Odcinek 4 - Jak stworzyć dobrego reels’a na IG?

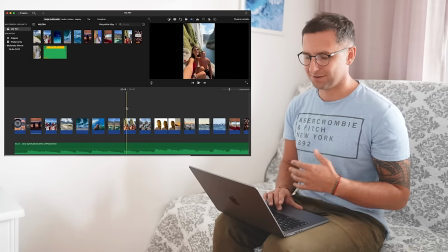(4:10)
I cały czas jesteśmy w klimacie wody, jak widzicie, bardzo lubimy też podczas naszych podróży być blisko natury,
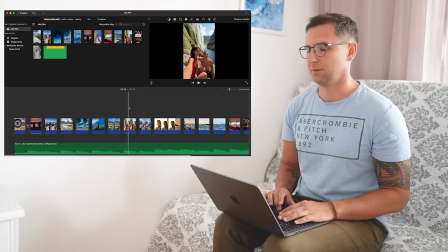(4:16)
oglądać te miejsca, dlatego na tym skupiamy się, pokazując świat przez nasz obiektyw. Byliśmy nad wodospadem, no i tutaj pokazujemy siebie. Bardzo różne w takich filmikach jest też, żeby pokazać osoby, to też będzie bardziej interesowało, zachęcało odbiorcę do oglądania.
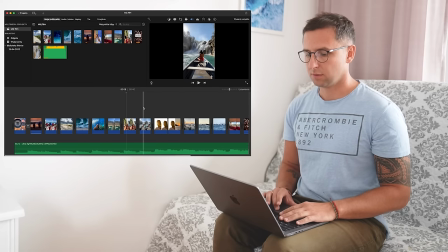(4:33)
Kolejny wodospad, tutaj Justyna w łodzi siedząca na jej dziobie i płyniemy w jego kierunku. I tutaj zastosowaliśmy takie przejście, że Justyna była widziana od tyłu, ale z daleka.
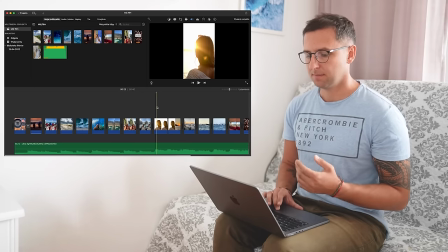(4:48)
I kolejnym ujęciem jest już Justyna na bliskim kadrze i zabawa pod światło. Wykorzystujcie tego typu ujęcia, żeby źródło światła, czyli na przykład jak tutaj słońce, było wkierowane w obiektyw, a osoba Wam przysłaniała to, bo stworzy to bardzo fajne refleksy.
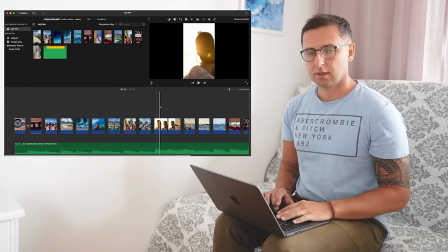(5:03)
Można tworzyć bardzo ciekawe ujęcia i dodaje to też takiego specyficznego klimatu do naszego filmu. Kolejne ujęcie to wschodzące słońce nad wodą, gdzie wypływaliśmy w rejs. Krótka przebitka.
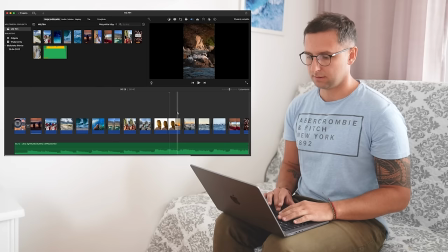(5:18)
Tu jeszcze ptaki na skalę o wschodzie słońca w takim fajnym, ciepłym klimacie. Kolejne ujęcie jest już z telefonu, które bardzo prosto zrobić.
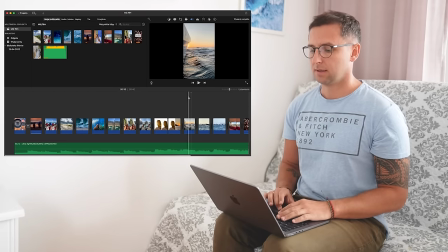(5:28)
Wystarczy telefon obrócić, wystawić go za burtę, dać go zaraz nad wodę i zrobi to nam bardzo fajną perspektywę. Widzicie, tu jeszcze pojawia się słońce.
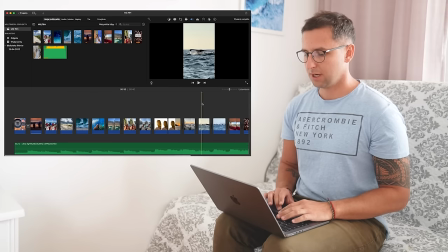(5:40)
No i tutaj już główny punkt naszego rejsu, czyli wieloryb, którego udało nam się zobaczyć i jego załamujący się ogon.
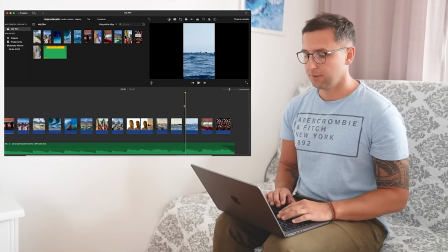(5:51)
Kolejne ujęcie to grupa delfinów wyskakująca z wody.
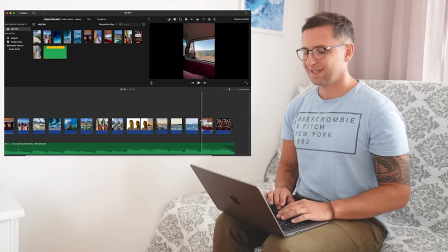(5:58)
I na kolejnym bicie już przechodzimy dalej, jedziemy samochodem, znowu zabawa światłem.
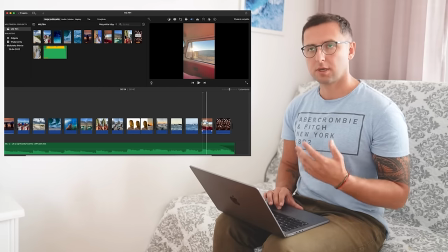(6:04)
Pojawiają się refleksy, czyli pokazujemy kolejny element podróży, przemieszczanie się.
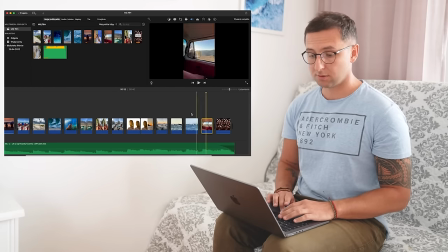(6:10)
I na zakończenie, no już mamy 35 sekund naszego filmu.
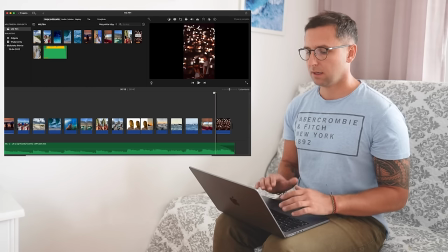(6:17)
Ujęcie zrobione w nocy na tle rozświetlonego miasta, które dało nam bardzo przyjemne tło. No i tym ujęciem kończymy nasz krótki film.
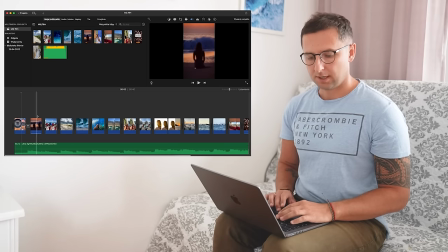(6:30)
Jeszcze z takich rzeczy technicznych, jak będziecie dodawać filmy na swój timeline i na przykład będzie one z telefonu czy z aparatu i zobaczycie,
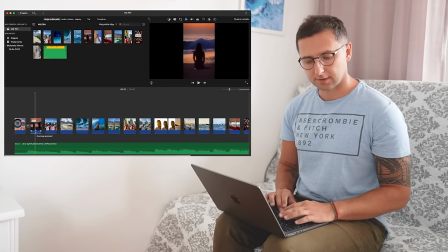(6:38)
że jest dźwięk, którego nie chcecie wykorzystywać w swoim filmie. Tutaj pod ujęciem, pod jego grafiką zobaczycie taką belkę i ten pasek wystarczy przesunąć na sam dół do 0% i wtedy wyłączy się dźwięk z tego filmu.
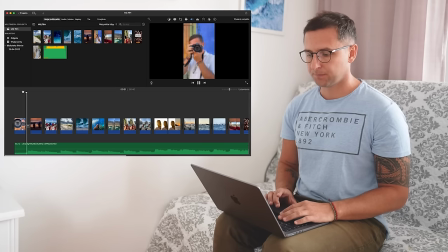(6:52)
A jak zobaczyliście na początku, między tymi dwoma ujęciami jest przejście, które w tym programie bardzo łatwo można dodać. Tutaj z górnego panelu wystarczy wybrać przejścia.
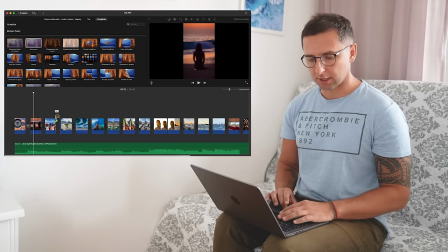(7:03)
Ja wykorzystałem przejście rozmycie i przeciągnąć je na timeline pomiędzy dwa ujęcia i wygląda to w ten sposób. A jeśli nie chcecie tego ujęcia wykorzystywać w swoim filmie, wystarczy go zaznaczyć i usunąć.
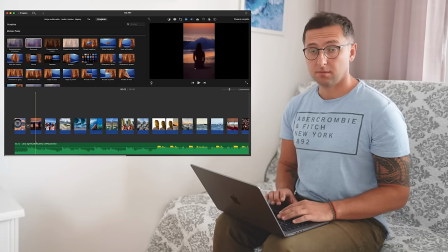(7:20)
Jeśli dodacie muzykę na timeline i ona będzie za głośna, warto ją przyciszyć i można to zrobić w bardzo prosty sposób. Wystarczy tą belkę na naszym klipie muzycznym przeciągnąć w dół, ustawić odpowiednią wartość, ja akurat ustawię 20% i sprawdzić głośność.
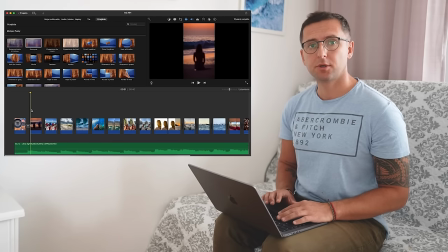(7:37)
Tak jak mówiłem wcześniej, docinajcie ujęcia tak, żeby kończyły się na bicie lub na jakimś motywie w muzyce. Ja akurat montuję do bitu, jest to zdecydowanie prostsze i zobaczcie, jak to wygląda tutaj. W momencie, kiedy pojawia się uderzenie, zmienia się ujęcie i wygląda to w bardzo naturalny sposób.
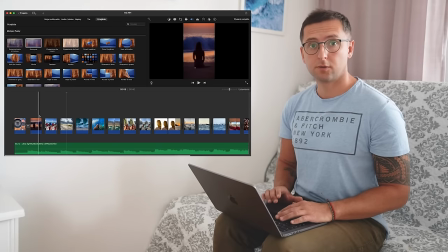(7:56)
Inną rzeczą, na którą warto zwrócić uwagę w swoich filmach, jest kolorystyka. Jeśli chcecie, żeby była ona bardzo różnorodna, nie ma problemu, ale jeśli chcecie utrzymać jakiś klimat filmu, te ujęcia, które są dodane na timeline, bardzo łatwo można pokolorować. Zacznijmy od drugiego ujęcia.
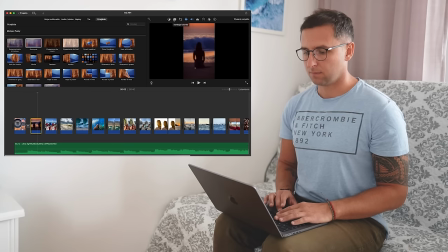(8:12)
Wystarczy wybrać tą paletę kolorów. Korekcja kolorów jest nawet podpisane.